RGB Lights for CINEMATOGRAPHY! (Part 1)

How you doing? Welcome back. Good to see you. Hope you're having a great day. Today is going to be a really good day. This is a really fun video. I actually had a ton of fun with it, but we're talking about how to light with RGB lights. So first I want to talk about what makes up color.
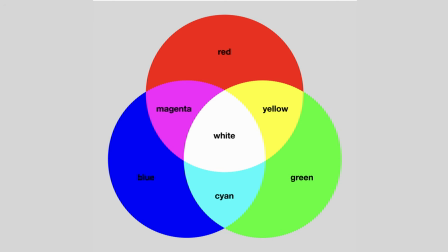Obviously RGB lighting is red, green, and blue, and everything is made up of those three colors, a mixture of all three. And most of the time on RGB lights, the way that we are adjusting the color is called HSL.
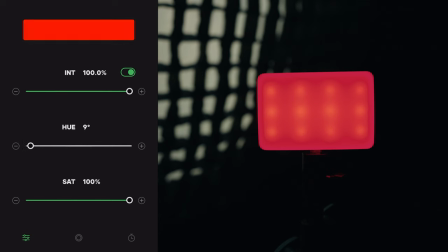That stands for hue, saturation, and luminance. Hue is measured in degrees from zero to 360.
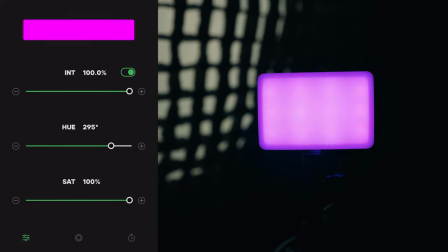And that's what's more commonly when we think of color, the hue is what we're talking about usually.
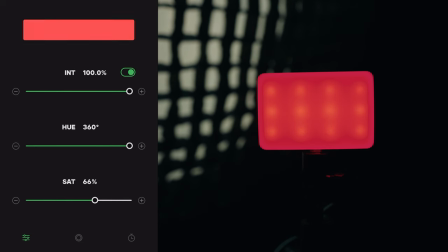Saturation is what is the brilliance or the intensity of the color. Zero would be white.
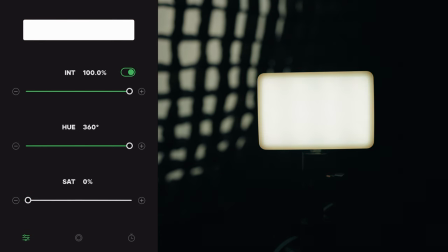There's no color in it. There's no saturation. And then 100% is full saturation.
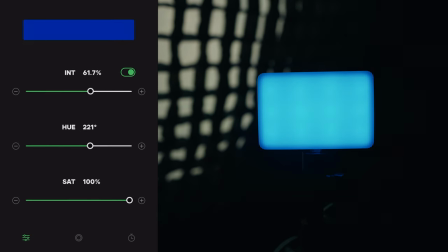It's the full color. And then luminance is just how bright the light is with 0% being off or black. And then as you increase, you're taking less black out of the light and it's getting more bright. And then the other thing I want to run through really fast is color schemes. I'm sure you're familiar with this, with the color wheel and all the different color schemes, but I just want to run through the three most popular, I think are the most popular in lighting and in color.
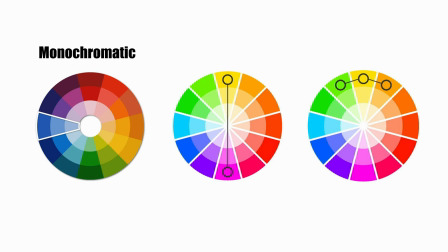So the three most popular color schemes are monochromatic, complementary, and analogous.
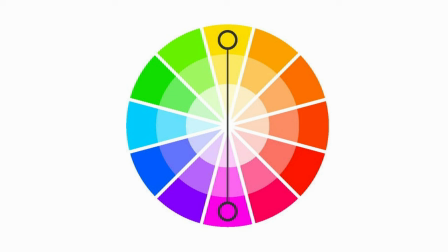Complementary colors are the colors that are on the opposite side of the color wheel. This is where the teal and orange look comes from. This is why it's so popular because it is a complementary color and it really makes skin tones pop. Because our skin is kind of in that orange realm and then teal is the complementary, kind of like what I'm doing here, it makes the skin tones pop even more with that teal being the complimentary color to that.
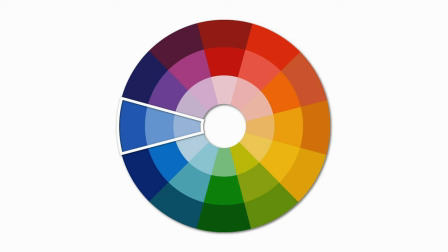Monochromatic is where you take one hue, you're staying on that hue, and all you're doing is adjusting the saturation and the luminance of that hue to get contrast and separation.
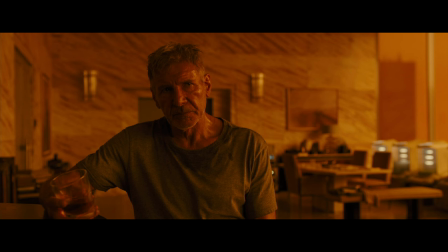Here are two great examples of monochromatic from Blade Runner 2049 with Harrison Ford in that whole scene and in Asteroid City. It's just one hue. All you're doing is changing up the luminance and the saturation to get that contrast in that overall pop of an image.
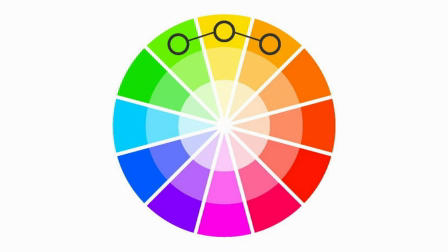And lastly is analogous. This is a very interesting color scheme. I actually had to study this a little bit more just to make sure I understood it well. You're basically taking three hues that are adjacent to each other, and that is your color palette. So for example, in La La Land, this is a really cool scene.
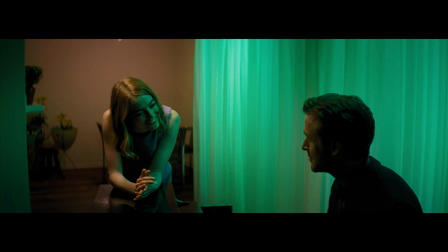I think it demonstrates it well. You have a yellow, yellowish green, and orangish yellow, and you're in that color palette. All right, so now let's really get into it. I wanna show you guys how to light with RGB lights. The first one that I wanna go with is a more narrative feel, and I actually got some inspiration from a music video called Slow Dancing in the Dark by Joji. I didn't know who this person was until I saw a screenshot on Shot Deck, but here's my inspiration.
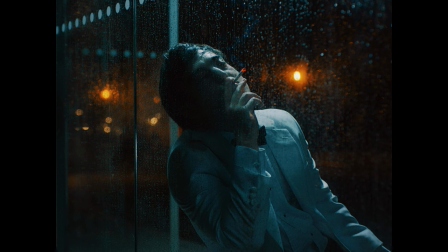This shot I thought was freaking gorgeous. So me and a couple buddies went downtown Salt Lake.
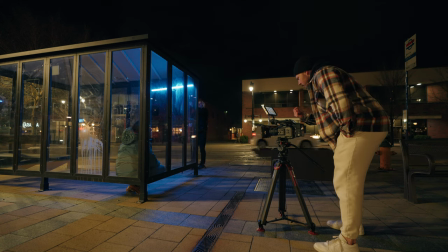We found a bus stop that had a nice glass siding, plexiglass, and so the first thing that I did after finding my frame,
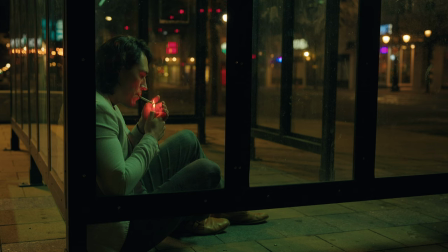figuring out what I wanted to do is I actually adjusted my color temperature in my camera from 5600 up to 7200. And I did that because I didn't have control over the street lights. And so I wanted those to be super, super orange. And so I pushed that color temperature up and got those to where I want it to be. Next, I took my Nanlite PavoTube 30X.
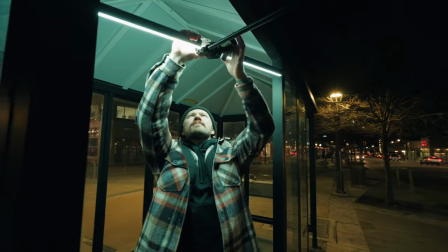I love this thing, first off, one of my favorite lights. And I put that up on a C-stand.
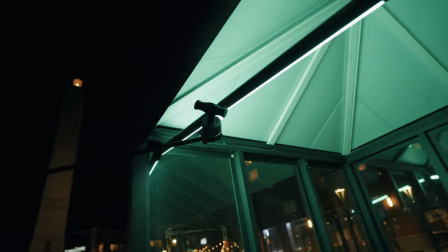And I wanted to mimic overhead fluorescent lighting. But I stick that up and then set it to a fluorescent-y green look.
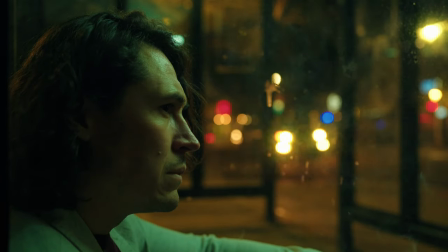And I actually, I put it onto green. So I took the hue and I took it to green. And then I actually brought the saturation down so that it wasn't this like green,
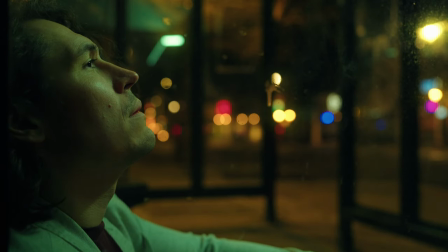but it had like a normal white look-ish with that punch of green in it. And then last, I wanted a couple more lights.